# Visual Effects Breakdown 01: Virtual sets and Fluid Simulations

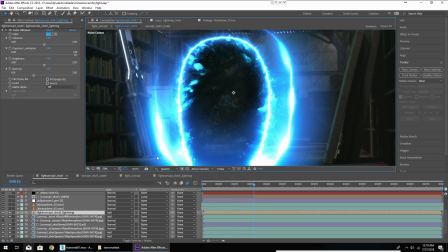7:47 So as you can see now we have our pre-comp in here and it's really starting to do some stuff. So let's keep moving up on our list.
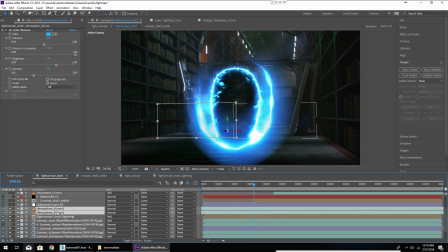7:53 I have a couple of atmosphere stock footage clips from Video Copilot.
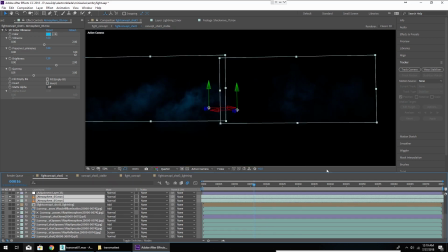7:57 These are subtle and they've been colored blue and they just kind of add a little bit of extra material spewing out from the TransMAT
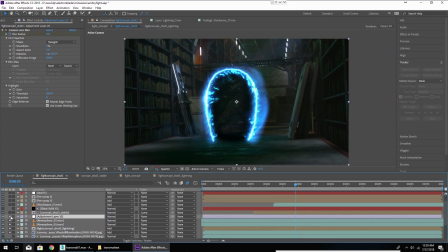8:06 and now continuing up we have an adjustment layer this is our camera lens blur so as our character gets closer to the camera we have to pull focus like we would on a real camera and blur out the background and now we can drop in our footage of Ed you can see he's starting
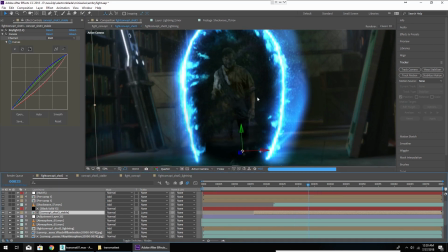8:23 to come through the TransMAT there this is simply just another luma mat using fractal noise to kind of fade him in.
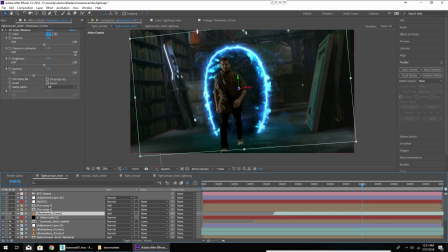8:31 And then we have another shockwave asset, it's another video copilot asset, just kind of that pops out of there as he comes out to add a little bit more.
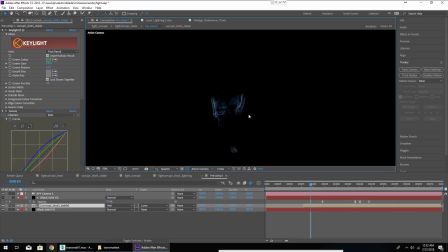8:38 And this precomp here is to add a little bit more additional detail for when he comes out of the trans mat. It's basically taking the footage of Ed, adding some color correction, find edges, which highlights the edges essentially, inverting it, tinting it white, making it blue,
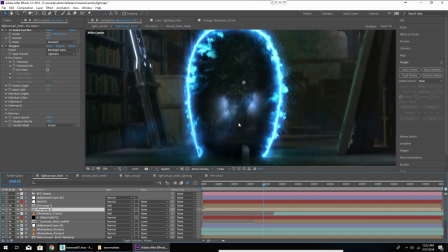8:56 adding a Lumimat on top of it, and now as it's coming out we're starting to get some of this effect in here. And then it's just been duplicated with a radial fast blur which gives it some of that light shaft effect.
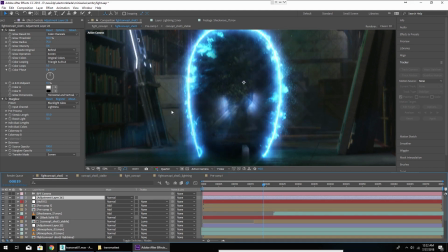9:08 And then finally we have an adjustment layer which is another set of glows and star glows that just kind of blend everything together.
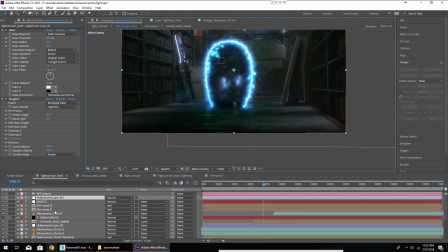9:15 And if you're wondering the way we drop that in here with the camera movement is when 3ds max if we render to an RPF file, in After Effects we can import that RPF camera. So I have my footage here in an RPF format.
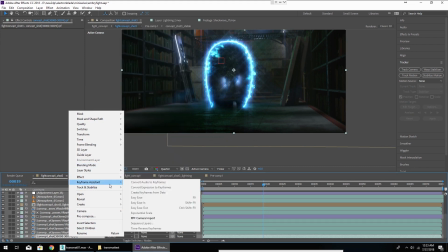9:31 Right-click, Keyframe Assistant, RPF camera import.
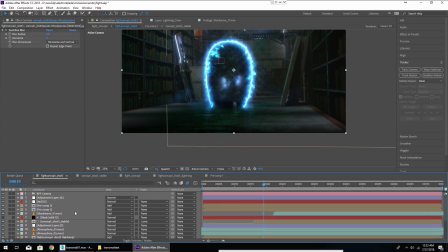9:37 Just make sure that you're saving a Z-depth pass when you render to an RPF format.
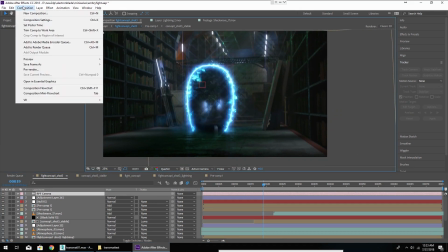9:42 And now we have our camera in After Effects and we have to go and make sure it'll match our
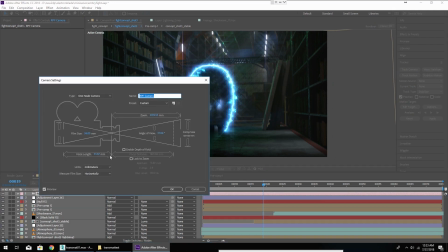9:47 our camera settings in 3ds max and
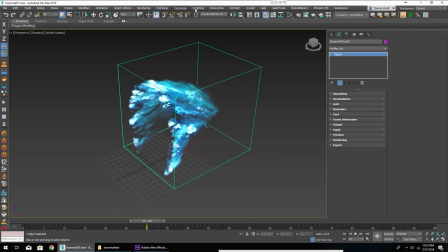9:53 then I can drop Ed into the scene using this script for 3ds max called ae transform exporter select an object whatever it is copy transforms and then
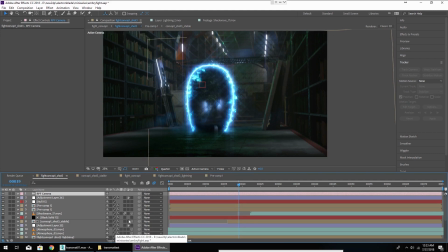10:06 you can paste it onto a 3d layer and after effects which is how I have dropped Ed into our scene here and the camera just moved towards that 3d layer like it would if it were in the real world and now
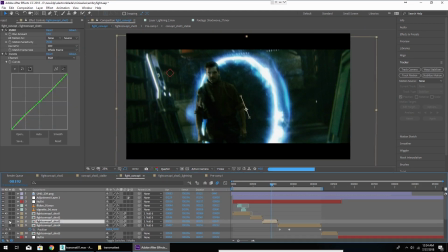10:21 if we go up a level we have our shot we've added
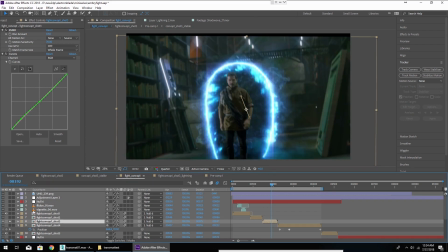10:26 a little bit of camera shake to it just to add a bit of tension and then another adjustment layer with the curves just to add some basic
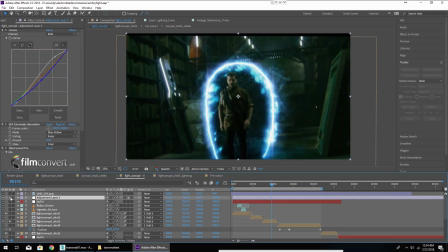10:35 color correction right there and some chromatic aberration and then finally our two 3-9 anamorphic bars.
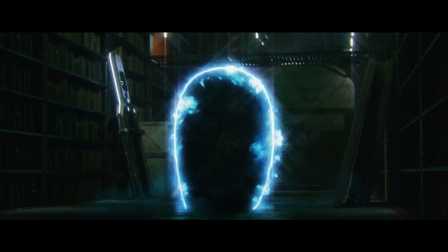10:45 And that is the very basic gist of how we get from start to finish on this shot from Electron Blade.
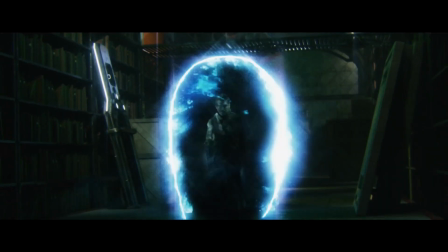10:51 Thanks for checking it out and make sure to leave a comment, like, and subscribe, and check back for next week for another visual effects breakdown.